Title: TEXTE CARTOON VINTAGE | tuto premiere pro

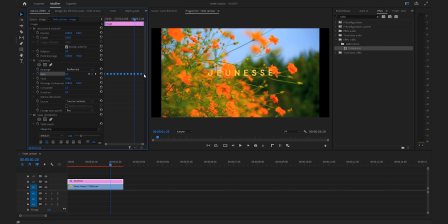(4:14)
Alors on voit que celle qui est tout au bord est difficile à sélectionner. Pour ça, vous allez maintenir la touche Maj et cliquer sur l'image clé, ce qui va donc vous la sélectionner. Et une fois que tous les points clés sont en bleu, vous allez faire un clic droit sur l'un d'entre eux et passer de linéaire à par palier.
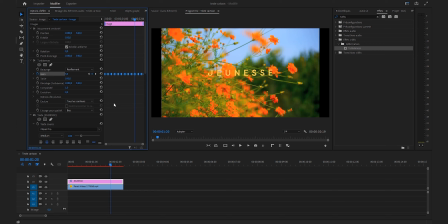(4:28)
Qu'est-ce que ça va faire de passer de linéaire à par palier? On va plus avoir une valeur qui va évoluer progressivement, mais qui va changer d'un coup dès qu'elle va atteindre le point clé. Ce qui fait qu'on va avoir quelque chose comme ça.
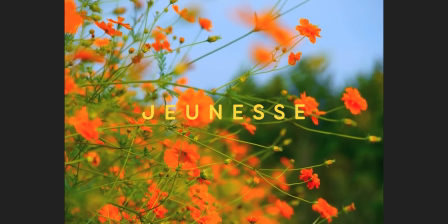(4:38)
Alors je vais vous le mettre en grand à l'écran parce qu'en tout petit c'est à peine perceptible encore une fois, mais on a un petit changement, on a une petite modification.
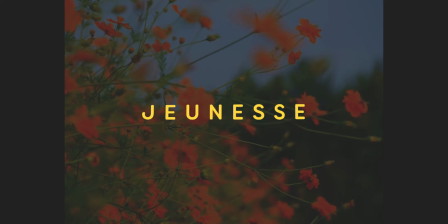(4:46)
Alors c'est de l'ordre du détail, mais ça va prendre tout son sens avec l'effet qui va suivre.
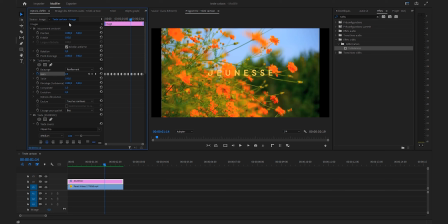(4:49)
Et l'idée en fait va être vraiment de créer une texture visuelle, une structure entre guillemets qui se déforme d'image en image, tout du moins en simulant le faible nombre d'images par seconde, puisque là, comme on a un changement toutes les 5 images, techniquement on a une animation de 5 frames par seconde au lieu de 25 comme d'habitude.
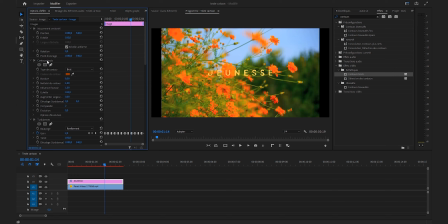(5:05)
Maintenant, pour donner plus de texture visuelle et vraiment avoir un aspect très intéressant, dans votre fenêtre effet, vous allez venir taper contour brut, que vous glissez déposer, je vous le donne en 1000, sur votre texte. Là actuellement, je me rends compte que j'aurais pu directement commencer par l'effet contour brut, puisque l'effet turbulence doit être au-dessus de l'effet contour brut, mais si comme moi vous avez fait cette erreur, ce n'est pas très grave,
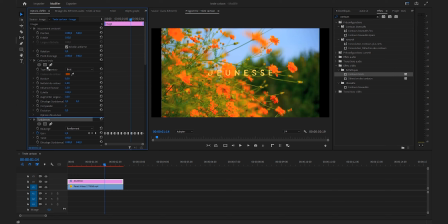(5:24)
vous avez juste à sélectionner l'effet et à le passer au-dessus. Je rappelle rapidement pourquoi il faut le passer au-dessus, c'est tout simplement parce qu'il y a une hiérarchie dans les effets, un petit peu comme dans la timeline, et selon là où va être placé l'effet, ça n'aura pas le même effet. Maintenant pour les contours bruts, ça va être également très très simple, vous allez modifier la bordure de 8 et la passer à 5,
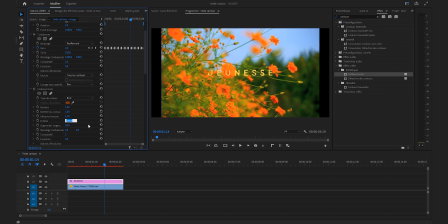(5:43)
ensuite vous allez modifier l'échelle et la passer de 100 à 70,
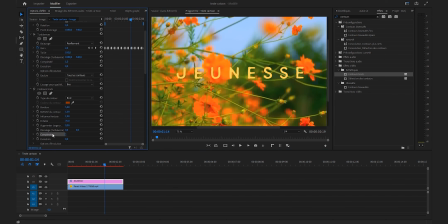(5:46)
je vais zoomer un petit peu dans mon image d'ailleurs, comme ça on verra un petit peu mieux ce que je fais, et enfin dans les paramètres, vous allez modifier la complexité et la passer de 2 à 3. Encore une fois, les informations que je vous donne sont pour mon contexte, pour mon cas, si vous voulez les changer, faites-le. Et maintenant, on va refaire exactement ce que l'on a fait pour l'effet turbulence, c'est-à-dire qu'on va faire une animation toutes les 5 images.
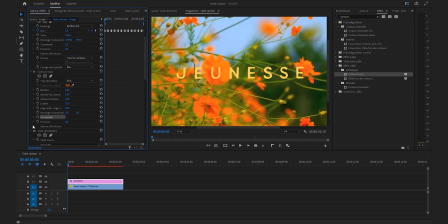(6:06)
Donc vous vous placez au début, vous allez aller en bas de votre effet, développer les options d'évolution et cocher le chronomètre de pseudo-ligne aléatoire. Donc en gros, à chaque fois, vous allez avoir un motif différent, donc une ligne aléatoire. Vous laissez 0 pour la première image, vous avancez de 5, 1, 2, 3, 4, 5, et vous rentrez 1.
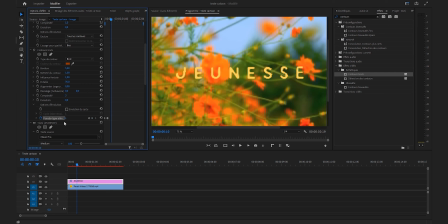(6:23)
Vous avancez encore de 5 images, 1, 2, 3, 4, 5, et vous rentrez 2. Et vous faites la même chose comme ça jusqu'à 4. Donc 1, 2, 3, 4, 5, je passe à 3. 1, 2, 3, 4, 5, je passe à 4. J'avance encore de 5 images. 1, 2, 3, 4, 5, et je repasse à 0. À nouveau, vous sélectionnez vos images que vous pouvez d'ores et déjà passer en par palier.
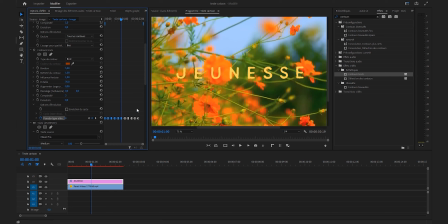(6:42)
Vous faites ensuite CTRL-C, CTRL-V pour coller votre animation. Vous vous remettez au bout. Vous faites à nouveau CTRL-V et vous faites durer ça durant tout le long de votre animation. Et là, du coup, le texte vous donne ceci.
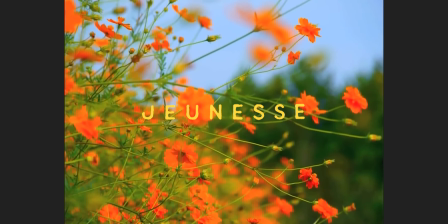(6:52)
Vous avez quelque chose de très saccadé, qui est voulu, bien évidemment, vous l'avez compris.
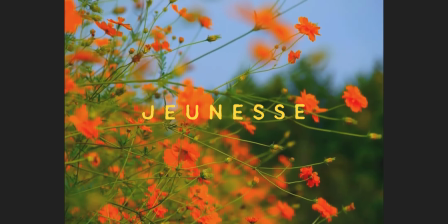(6:56)
Et on a donc un aspect visuel qui va changer très régulièrement, qui va être vraiment comme si on avait dessiné chaque frame à la main.
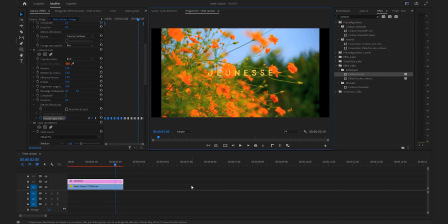(7:02)
C'est vraiment l'intérêt de cet effet d'avoir ce résultat visuel. Et bien évidemment, si vous voulez, vous pouvez rajouter un petit peu de texture sur votre texte, rajouter du grain, ce genre de choses. Mais là, en soi, vous avez votre effet. Vous avez votre effet qui est terminé. Je vais juste vous montrer un petit détail, non pas sur le texte, mais sur le fond, qui, à mon sens, donne vraiment un cachet particulier à l'image.
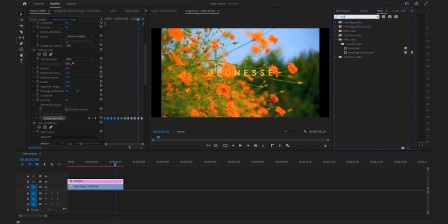(7:20)
Dans votre fenêtre effet, vous allez venir taper recadrage. Vous glissez déposer l'effet recadrage sur votre fond cette fois-ci. Et là, pour le paramètre de gauche et le paramètre de droite, vous allez rentrer entre 10 à 15% et vous mettez la même valeur pour les deux, bien sûr. Voilà, et là vous avez une image beaucoup plus compressée, comme une image un peu vintage, qui personnellement je trouve donne vraiment un cachet à la vidéo. On a vraiment quelque chose de très intéressant visuellement, ce n'est pas obligé, mais c'est un conseil que je vous donne, pour moi je trouve que ça rend mieux. Et maintenant je vous invite à utiliser cet effet dans un clip, puisque à mon sens, c'est là où ça va s'incorporer le mieux. Je le dis souvent quand je fais des effets, des animations, etc, mais bien évidemment, il n'y a pas qu'un seul style de texte cartoon, vous vous en doutez. Ce n'est qu'un style parmi tant d'autres, je vous invite avec la base que vous avez déjà à explorer d'autres horizons, à mettre d'autres textures, d'autres couleurs, d'autres formes, etc. Ou créer quelque chose de vraiment totalement différent juste parce que je vous ai donné l'idée de faire un texte cartoon, ça peut être ça aussi. Et en attendant de reparler d'animation de texte, apprenez, utilisez et progressez dans vos montages. La plateforme pour me soutenir ainsi que mes deux comptes Instagram sont dans la description de la vidéo.